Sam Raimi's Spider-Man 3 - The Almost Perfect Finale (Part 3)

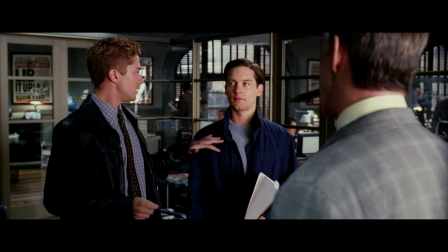He has a goddamn picture of Gwen on his desk. He wants the staff job at the Daily Bugle after freelancing there for a little over a week,
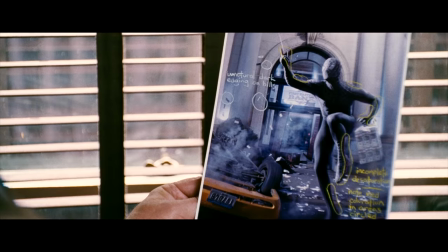and in order to get that staff job, he is dumb enough to photoshop a photo that Peter took.
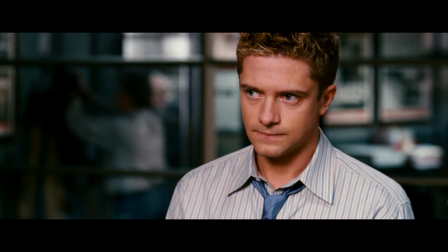And probably worst of all, he views himself as the hero, as the good guy.
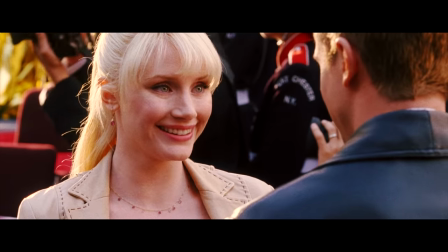Eddie thinks of himself as just a cool guy trying to live a happy life with a girl he thinks is cute, and when he doesn't get that, when he gets what's coming to him,
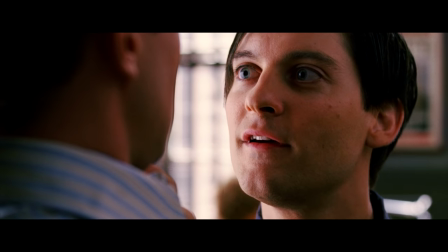he turns to religion.
You want forgiveness? Get religion.
And the bastard actually does it.
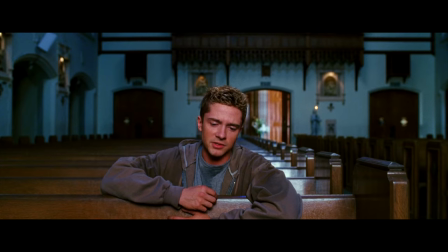He turns to God to ask you for one thing.
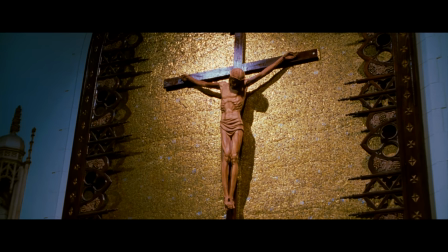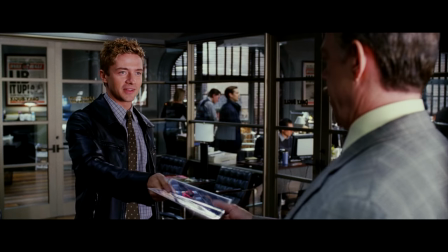I want you to kill Peter Parker.
Eddie Brock is this hilarious, sleazy and greasy parody of Peter Parker,
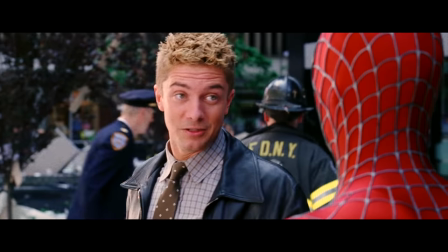the entitled brat with absolutely no sympathy and absolutely no understanding of people.
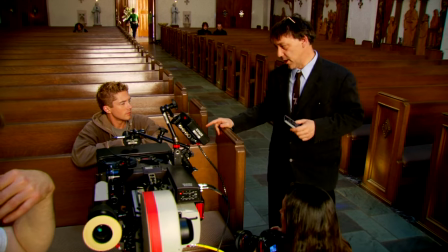And I love it. It's perfect. Raimi was pushed to do Venom, so he did the Sam Raimi version of Venom. Raimi took a character from the comics that he didn't have that much love nor appreciation for, and made him someone that he could tackle.
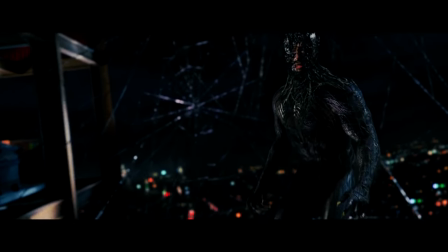He turned Eddie Brock into the sleazeball reflection of Peter,
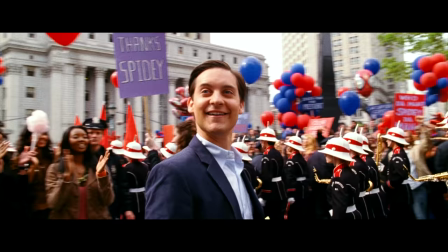and used Eddie to showcase what Peter could become if he gave in to these emotions he's tempted by throughout the film.
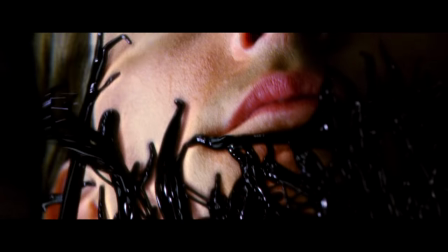So I love Sandman, and how he affects Peter, and I love the symbiote, and how it affects Peter, and I love Eddie and what he shows us about Peter.
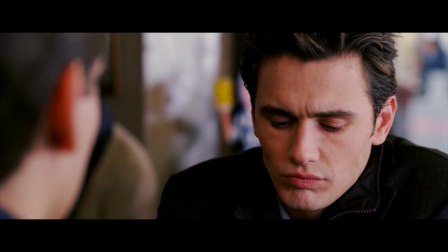But what about the third villain of the movie? What about Harry? What about the goblin? Sorry, sorry, I keep fucking forgetting.
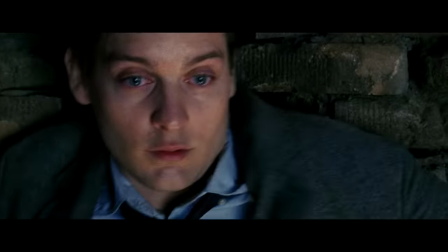You knew this was coming, Pete.
The new goblin.
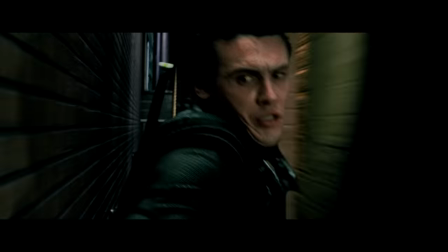My least favorite villain of the trilogy. The only villain that doesn't fully work for me and that sucks.
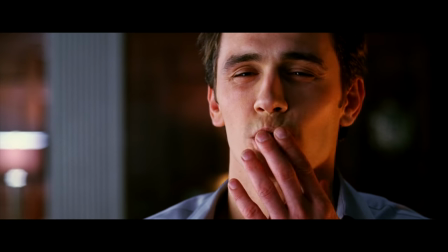Franco is clearly having a goddamn blast.
Strawberries.
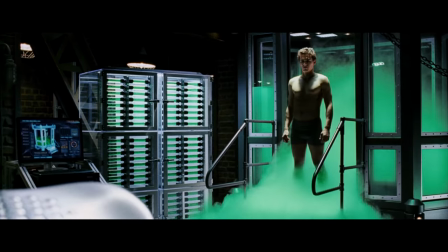And Raimi has been building up to it for two movies and now that it's finally here, Now that Harry has become the bad guy, it feels rushed.
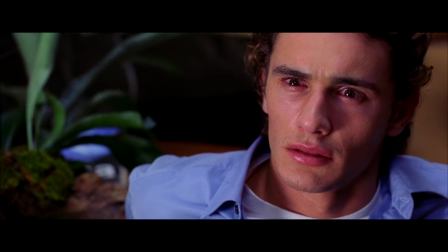The last time we saw Harry in Spider-Man 2, he was dealing with the realization that his best friend is also the guy he's been directing all his anger and rage towards.
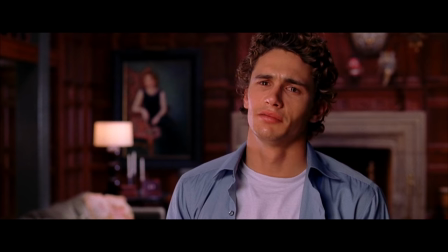He saw his father, or his own crazed idea of his father, scream at him telling Harry to, And you know what Harry said to that?
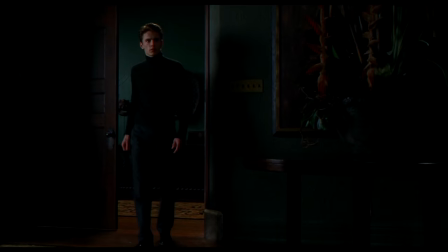He says no. So he finds out that his dad, who he thinks Spider-Man just straight up killed, is actually the Green Goblin. and now he's going to avenge him?
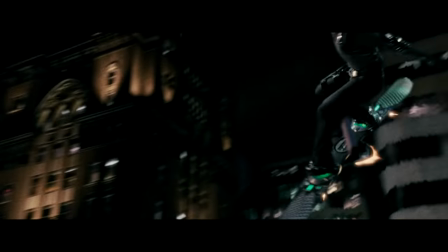That doesn't work for me no matter which way I look at it. I would understand Harry more if we saw him slowly lose his mind.
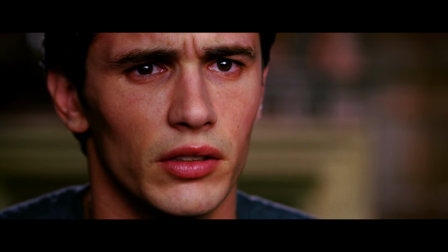We saw him constantly be tempted by his father to keep the goblin legacy alive.
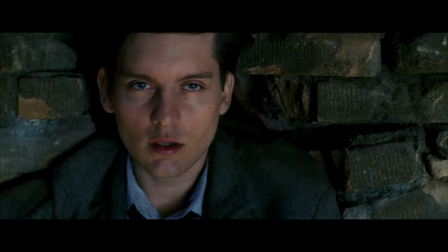But we don't get to see any of that because frankly, the movie doesn't have time to really develop nor define Harry as a villain.
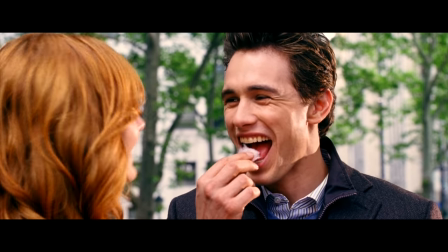Can't forget the amnesia plot. I do love the idea that we get to see Harry and Peter be friends again,
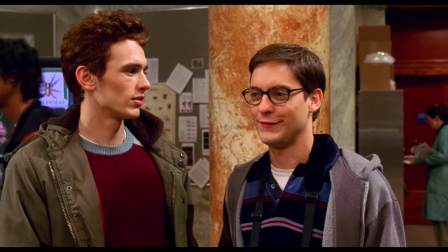Raimi even dresses Harry in the outfit he wore in Spider-Man 1, back when these guys were just two best friends looking out for each other.
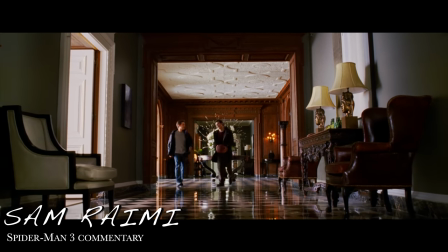That's how Ivan and I felt, along with Alvin, Sargent, that we had to experience the friendship so it meant something.
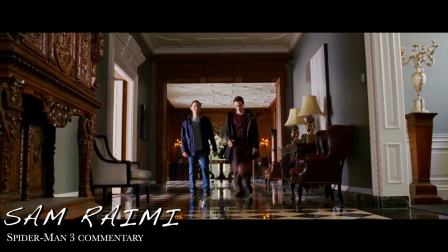It was tangible for the audience. We couldn't just remember a bit of it from the first picture.
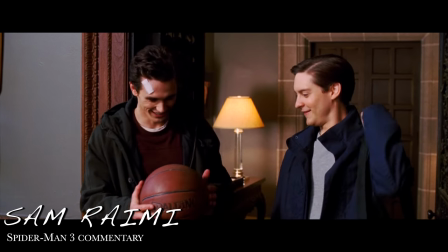We had to have it here and now so that Peter's recognition of what was important by the end of the picture had some weight to it and so the sacrifice had some weight to it,
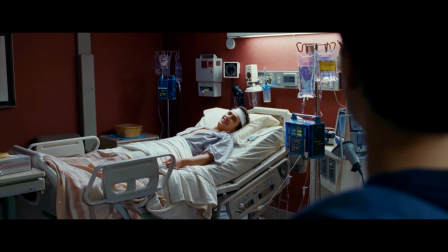some drama. But the amnesia thing feels unnatural and feels like a way to put a pause to harry's villainy to focus on the other characters for a chunk of the movie
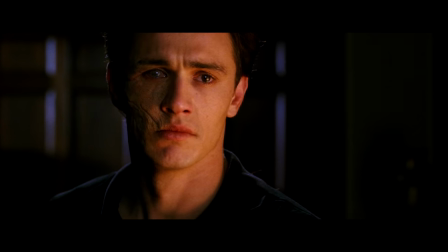but something changes with harry in the third act everything in the movie changes in the third act after this wonderful fight set to an
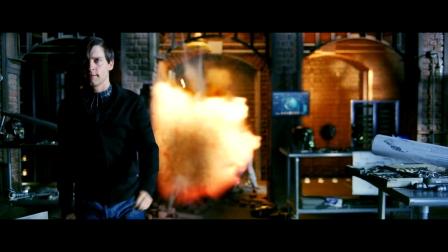upbeat jazz score and harry's face goes forgiveness
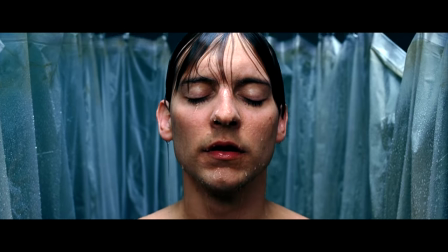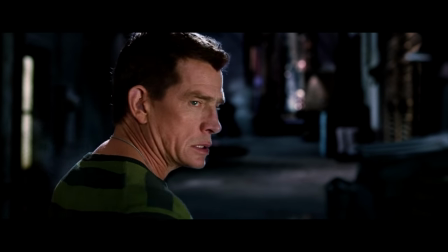when spider-man 3 reaches its third act when all of its villains its themes and ideas come together.
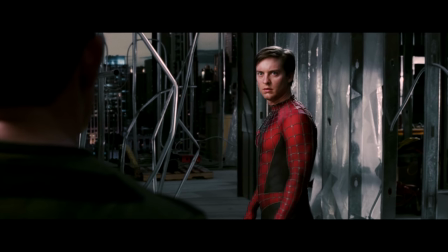It's magic. The same magnificent magic I feel when watching the first two films.
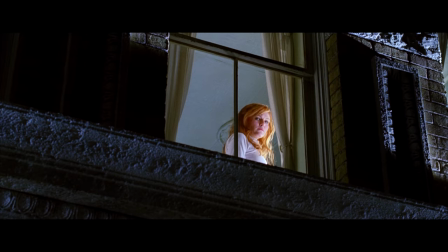Peter is alone, truly alone now. He has hurt Harry. He has hurt Mary Jane. The trio we have been following for three movies is completely separated.
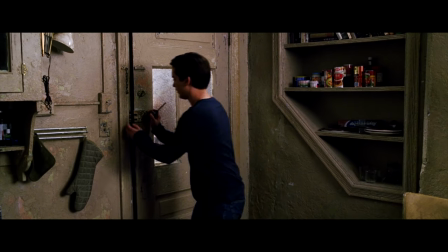Pete is at his lowest point in the film, probably in the trilogy, and there's only one person who can pull him back up.
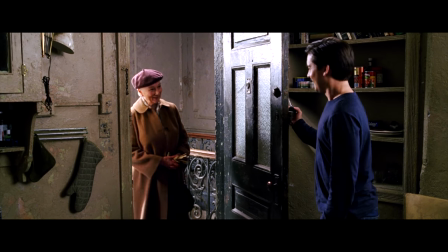Hi Peter. Hi.